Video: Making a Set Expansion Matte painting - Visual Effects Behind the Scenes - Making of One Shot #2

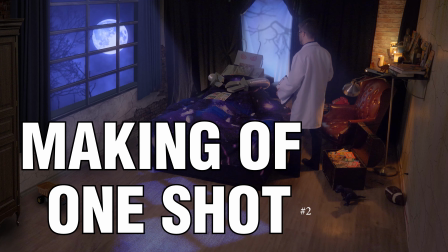sitting on one side of the room, then I heard a noise, so I got under the sheets. And then I heard another noise, and then when I looked back, the chair was on the other side of the room.
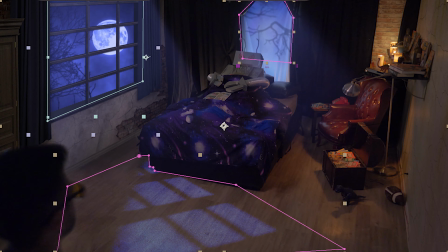Today, we're going to use After Effects, Photoshop, and Premiere to create this wide shot of this scientist character walking in through this bedroom,
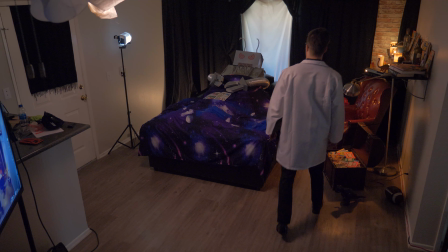and I'm going to walk through the steps. So here's the original shot as it was recorded on the shoot day.
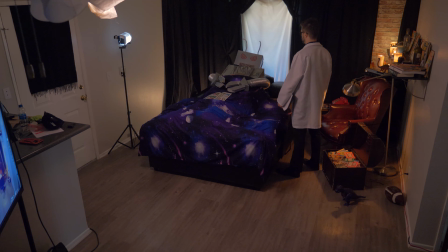I actually just shot this in my living room, and we've got a number of problems. We've got a kitchen counter over here that's in the way, monitors, and got a light over here intentionally in the shot.
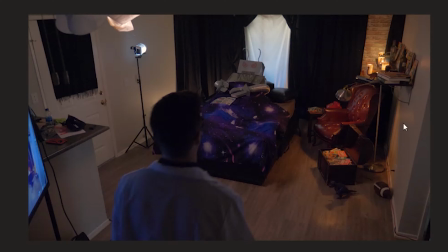Over here, we're going to extend this wall, distress this wall. We're going to replace this whole wall with distressed brick and make this look like it's an old haunted house that a robot is in.
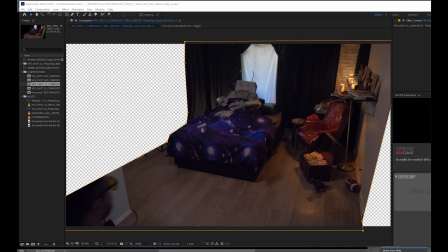So here we go. We shot it like this. So step one, mask off the areas that we're going to replace.
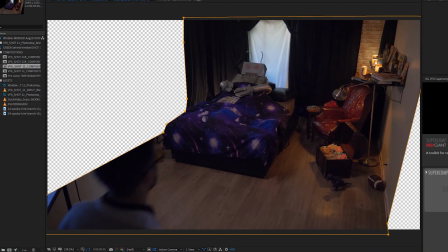This is the only part of the video that we're actually interested in keeping. But we've got to restore some of that because my head's cut off right here.
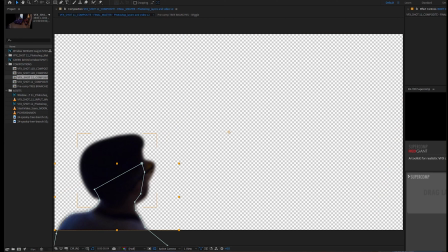So in order to do that, I created a mask of my head and tracked that walking in.
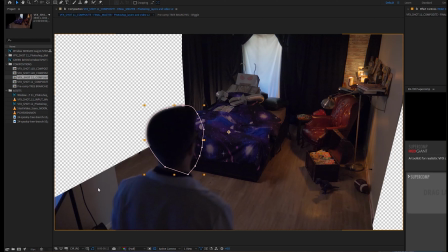But I also have to fix the fact that the kitchen counter is still a problem. So in Photoshop, I created this little floor patch.
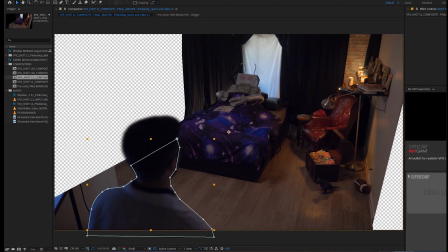And once that's laid down under my scientist's mask, and we've effectively gotten rid of that kitchen counter.
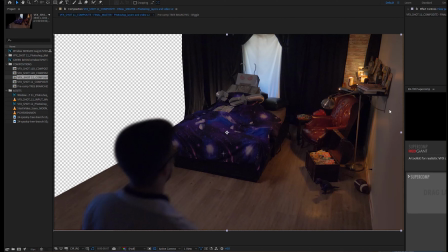Now let's fix this little problem over here where we need a wall extension. There we go right there. But let's add some texture to that, which I just showed you I painted.
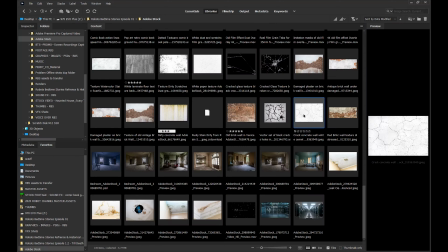We have that on multiply mode. Next up, we can add the wall, our main focal point, which was painted in Photoshop, straight on,
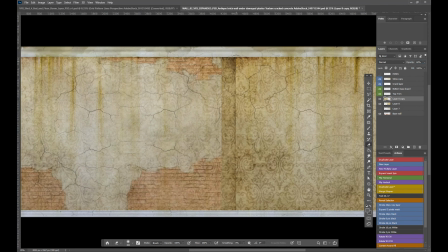and then use the transform controls to put it in perspective to match this shot.
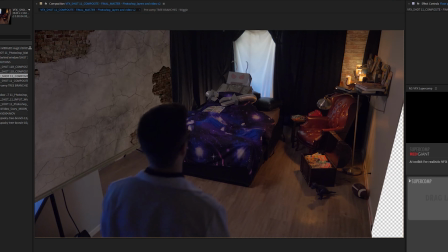And when I turn back on the foreground layers of what was masked out along with the floor patch, now we've gotten this far with the shot.
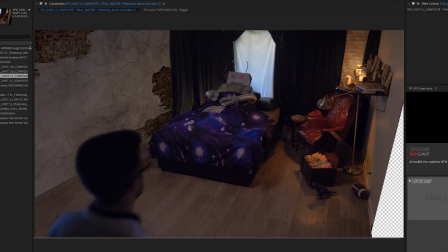All right, looking good so far, but it's not very realistic. So let's add some shadows to that. Better.
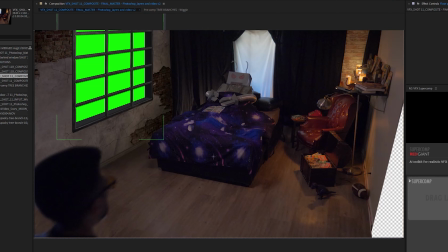Now let's add a window to that. Let's put green behind it for now, but we're gonna replace that later with animation of the moon.
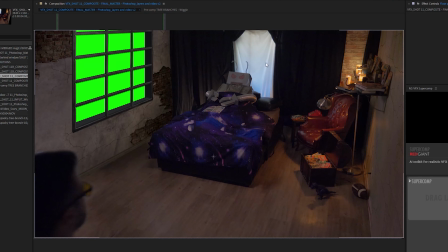All right, now we've gotten this far. Looking good. I wanna put some scary tree branches back there behind the robot.
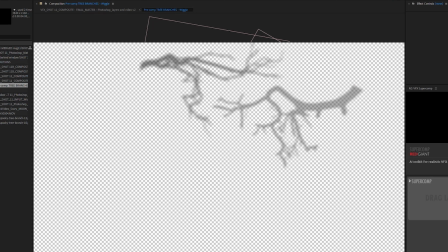I added a wiggle effect to that so that they move ever so slightly, so subtle, I don't even notice it.
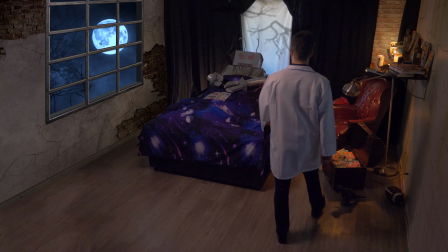And so that is the current state of the shot, but I'm not happy. I want to push it further. Like Todd McFarlane always says, you gotta try to push it further.
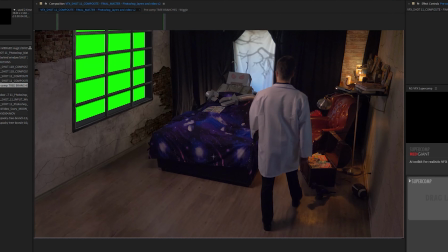Basically what I did from here, I took a still of this right about here, brought that into Photoshop, and then started doing some painting to get it to this point of what I want it to look
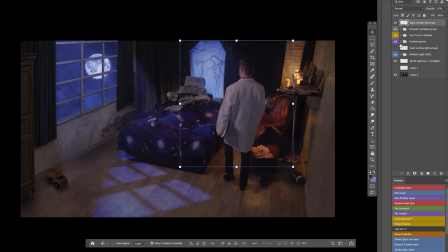like. I've added some haze that I painted in, a dresser, a toy truck, some curtains, some haze coming through the window, and this reflection on the floor. Several layers of haze, this hard light. And then I went and added some blur to duplicates of that to get a nice soft one.
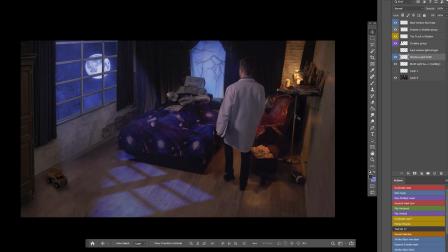I'm going with purplish blue, which is kind of surreal. This is more of a fantasy world, so I think that adding the purple element to it makes it more fun.
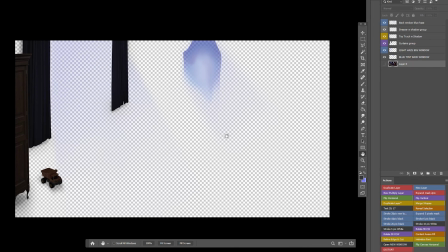So really, we're just gonna bring these separate layers and add these to the shot. All right, bringing in our new shot.
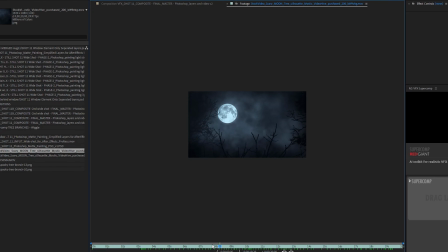I'm also going to import our moon shot. Let's add that first.
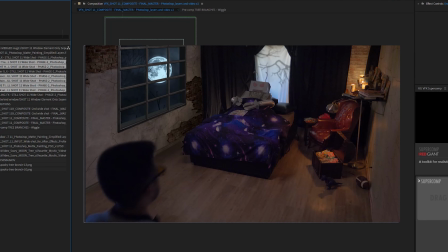Okay, here we've got my layers. Drag those new guys down. I'm gonna put that under my head and body mask layers.
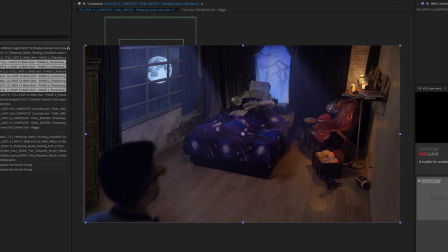Now we've got that right there. Bang, there we go.
Now let's look at the state of the shot. What is all the commotion in here?
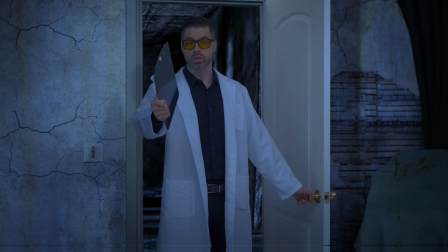You're supposed to be going to bed now. I told you to hit the sheets 30 minutes ago.
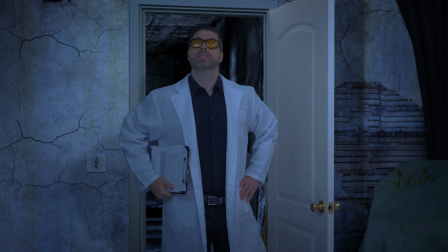That means bedtime.
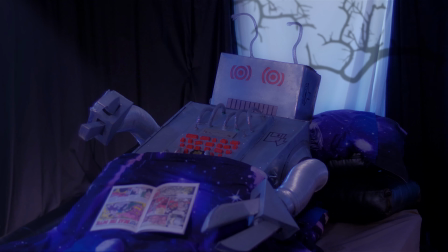Dad, I think that this house What? might be haunted.
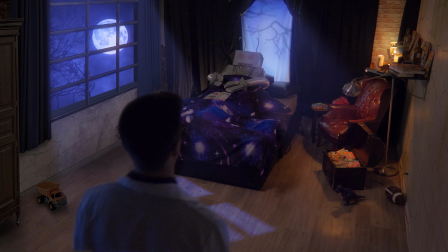Like seriously, haunted. Robot, look. In addition to being your father, I'm also a scientist. And as a scientist, you can trust me here. Great. Okay. I think that was it.